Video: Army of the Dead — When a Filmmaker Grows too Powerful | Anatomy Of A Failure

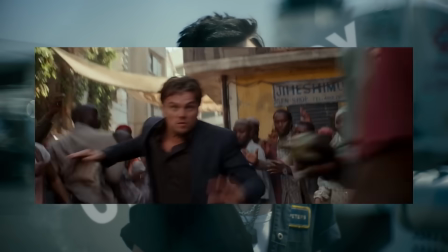16:26 Either you do something with the scenes of Bautista assembling his crew, as well as every other scene, or you find a way to cut them all together.
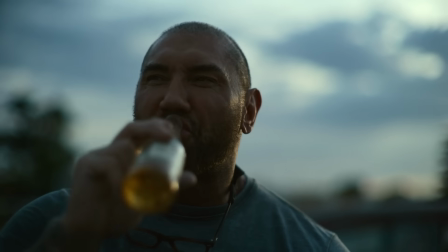16:34 Because if your film plays out like it's bored of itself, how do you think the audience is doing?
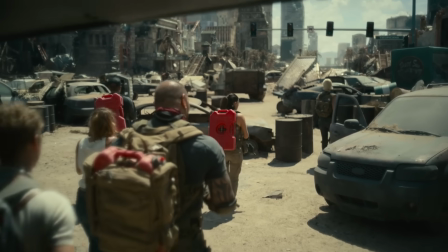16:39 And then on the other side of this,
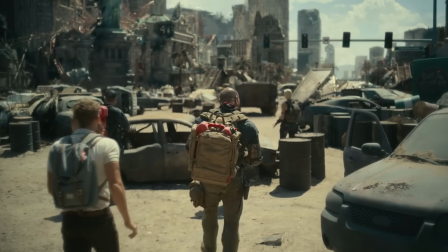16:41 you have elements that Snyder was clearly so excited to incorporate that he never felt the need to present them as anything more than what they are on their own.
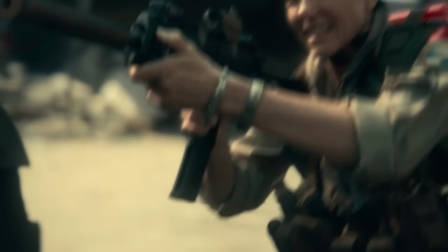16:48 For example, when the crew enters Las Vegas, they immediately come across this new horrific zombie monster in the form of...
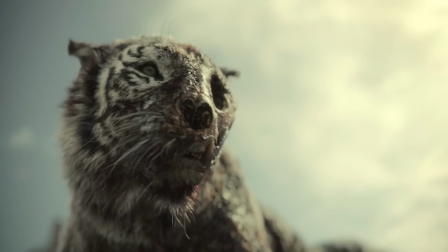16:59 It's a goddamn zombie tiger. Hell yeah. Awesome.
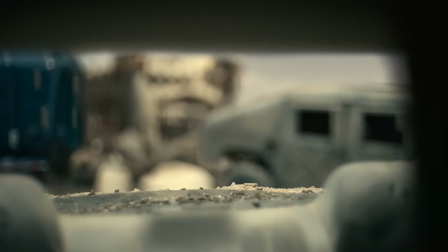17:04 The zombie tiger might look like a big deal, but the problem is that it's not introduced as such.
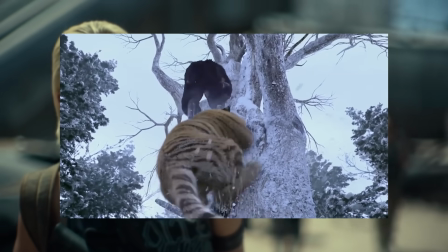17:11 It's not a situation here, it's not an obstacle we have to overcome. It's not like any of our heroes are in actual danger.
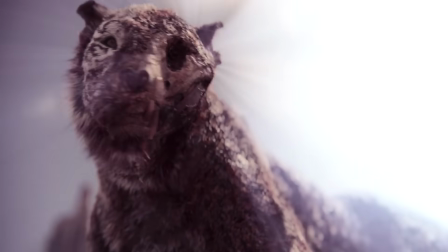17:18 The tiger just casually steps on some nearby cars as if the movie's putting on a runway show to show off its cool new CGI designs.
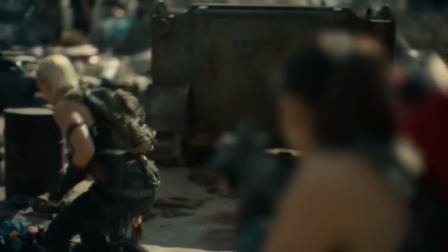17:25 Or right after, there's the moment where the local guide sacrifices the border guard as a gift to the intelligent zombies.
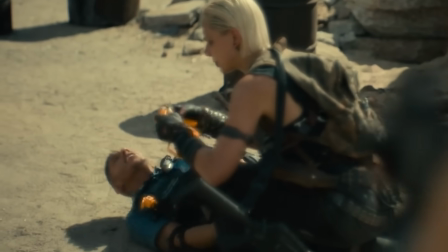17:30 Again, not a situation.
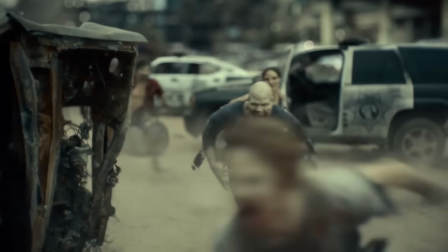17:32 We're not under stress, we're not solving a problem, we're not being attacked by a swarm of zombies and then choosing to sacrifice the guy as a last resort to survive.
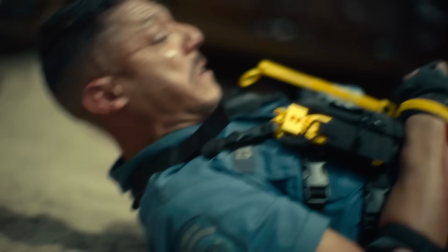17:40 No, the sacrifice is preemptively offered, the zombies show up to drag it away, that's it.
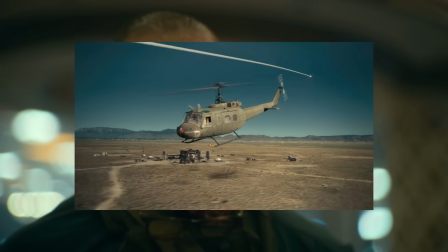17:45 Or take the moment where the heroes learn that the nuclear strike is pushed up to take place in just an hour.
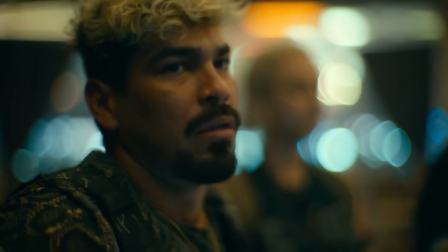17:50 In what highly significant way is this highly significant turn established?
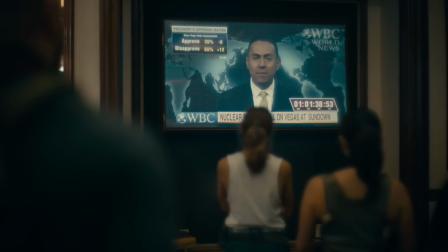17:54 Has made the dramatic choice to not postpone the bombing, but rather to move it up, now coming at sunset tonight.
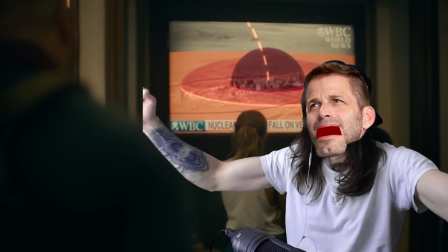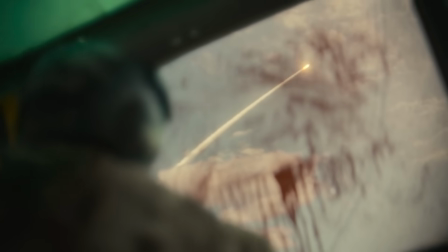18:07 In order for something to feel significant to the audience, you have to sell it to them as such.
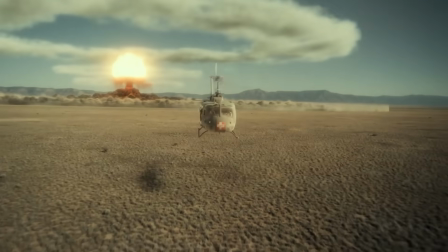18:13 Your movie might have the most powerful narrative element in history,
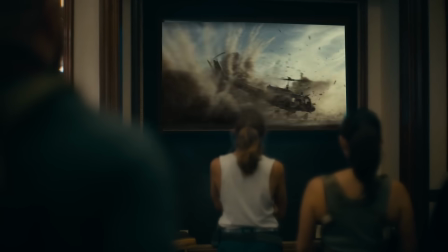18:16 but if its existence is built solely on our characters looking at it on TV, that power won't even make it through the screen.
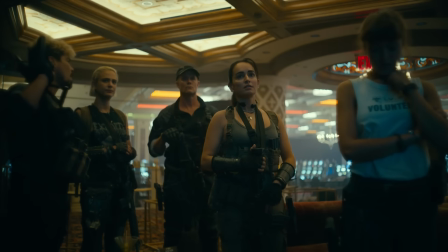18:24 We got a problem. They moved the bomb up. Oh, nice!
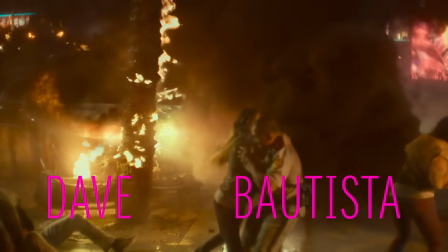18:28 And then we have cases like the opening montage, where there is so much excitement and effort put in that it ultimately takes away from the things that matter more.
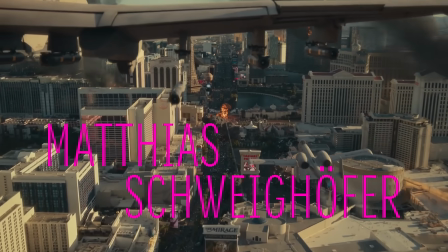18:36 Like, sure, seeing how the entirety of Las Vegas descended into zombie madness is awesome,
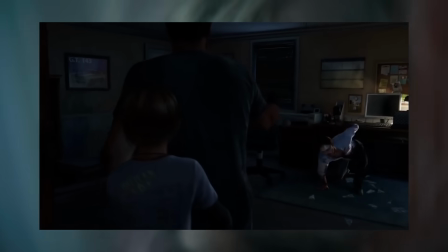18:41 but now what we don't see is how the outbreak on a personal character level affected Bautista and his family,
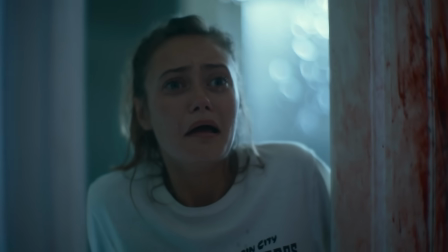18:47 how it interrupted their life, how it infected his wife. What we don't see is the basis for the current struggle that Bautista has with his daughter.
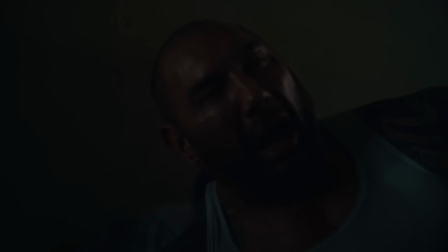18:56 That stuff is reduced to tiny unclear flashbacks or just assumptions you have to make in the moment.
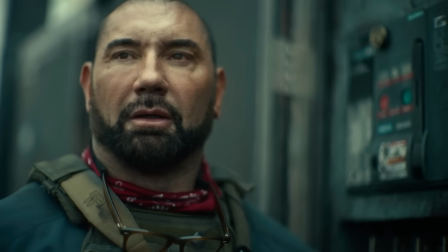19:02 It's not the fact that you killed my mother. It's that you never showed up after. You weren't there.
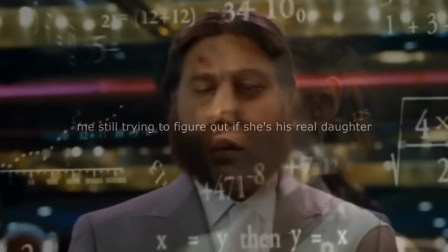19:08 Scott, you didn't call, you didn't visit, you didn't talk about it.
And so, as much fun as this montage must have been to make,
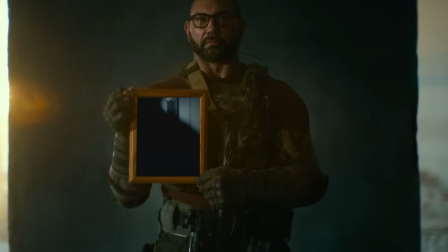19:15 sometimes you gotta let go of the big stuff you wanna do and instead spend that time on the small, intimate stuff that carries more value.
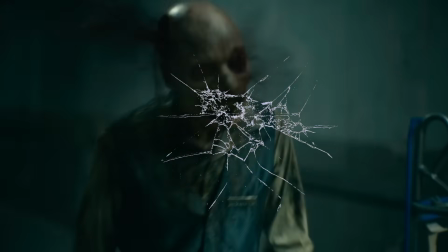19:23 And then, as one more thing, we also have scenes that kind of break the whole experience, like for example happens outside the bank vault.
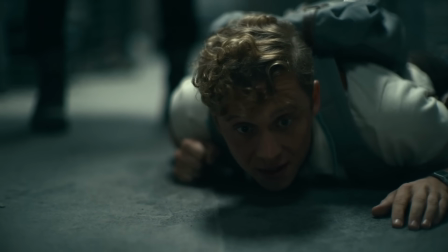19:30 Basically, our heroes know that there are pressure plate traps leading to the vault and now need to find a way to spring them, a problem they solve with a zombie.
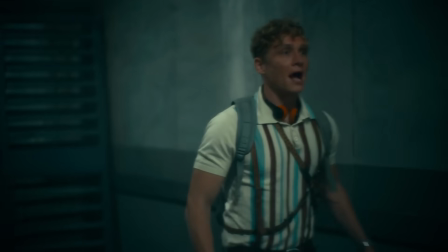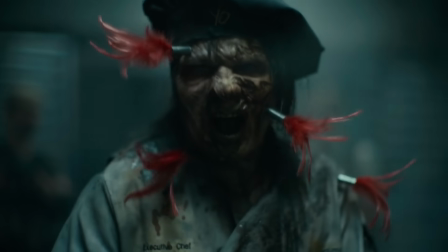19:44 And as cool and fun as this zombie trap moment may be, it's all overshadowed by the questions it raises.
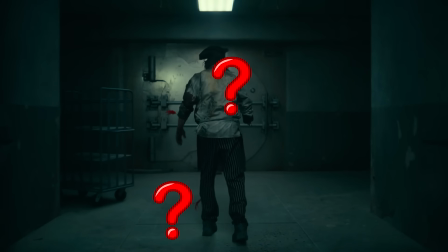19:51 Like, why do they need a zombie for this? Why can't they just throw something heavy on the pressure plates? Why the f are there Indiana Jones traps outside a Las Vegas bank vault?
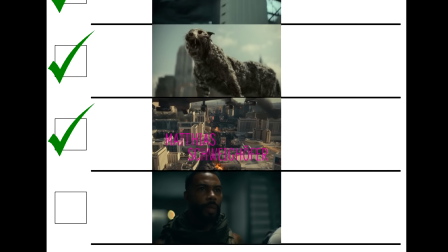20:02 Well, the answer to this, along with everything else, is that it's on Zack Snyder's checklist.
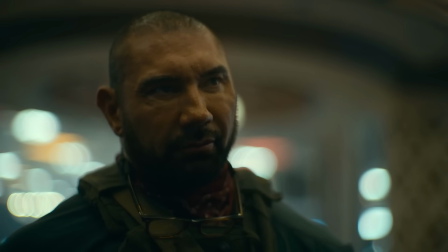20:08 And to be clear, none of this is to say Zack Snyder doesn't know how to make movies, because he knows more than you and I combined.
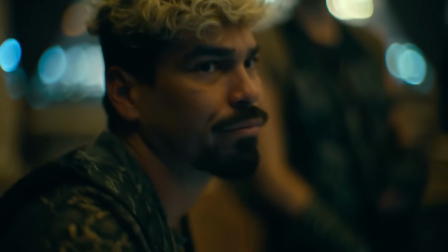20:15 All of this is to say only that even if you know every single thing there is to know about making movies, you still need other people to tell you no.
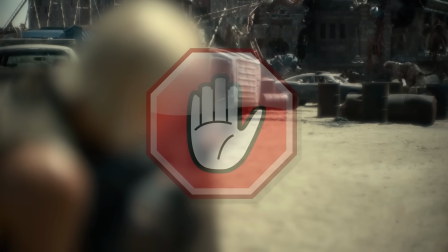20:23 You need people to make you see that the scene needs to be better. You need people to make you realize that this powerful thing on its own isn't nearly as powerful as you thought.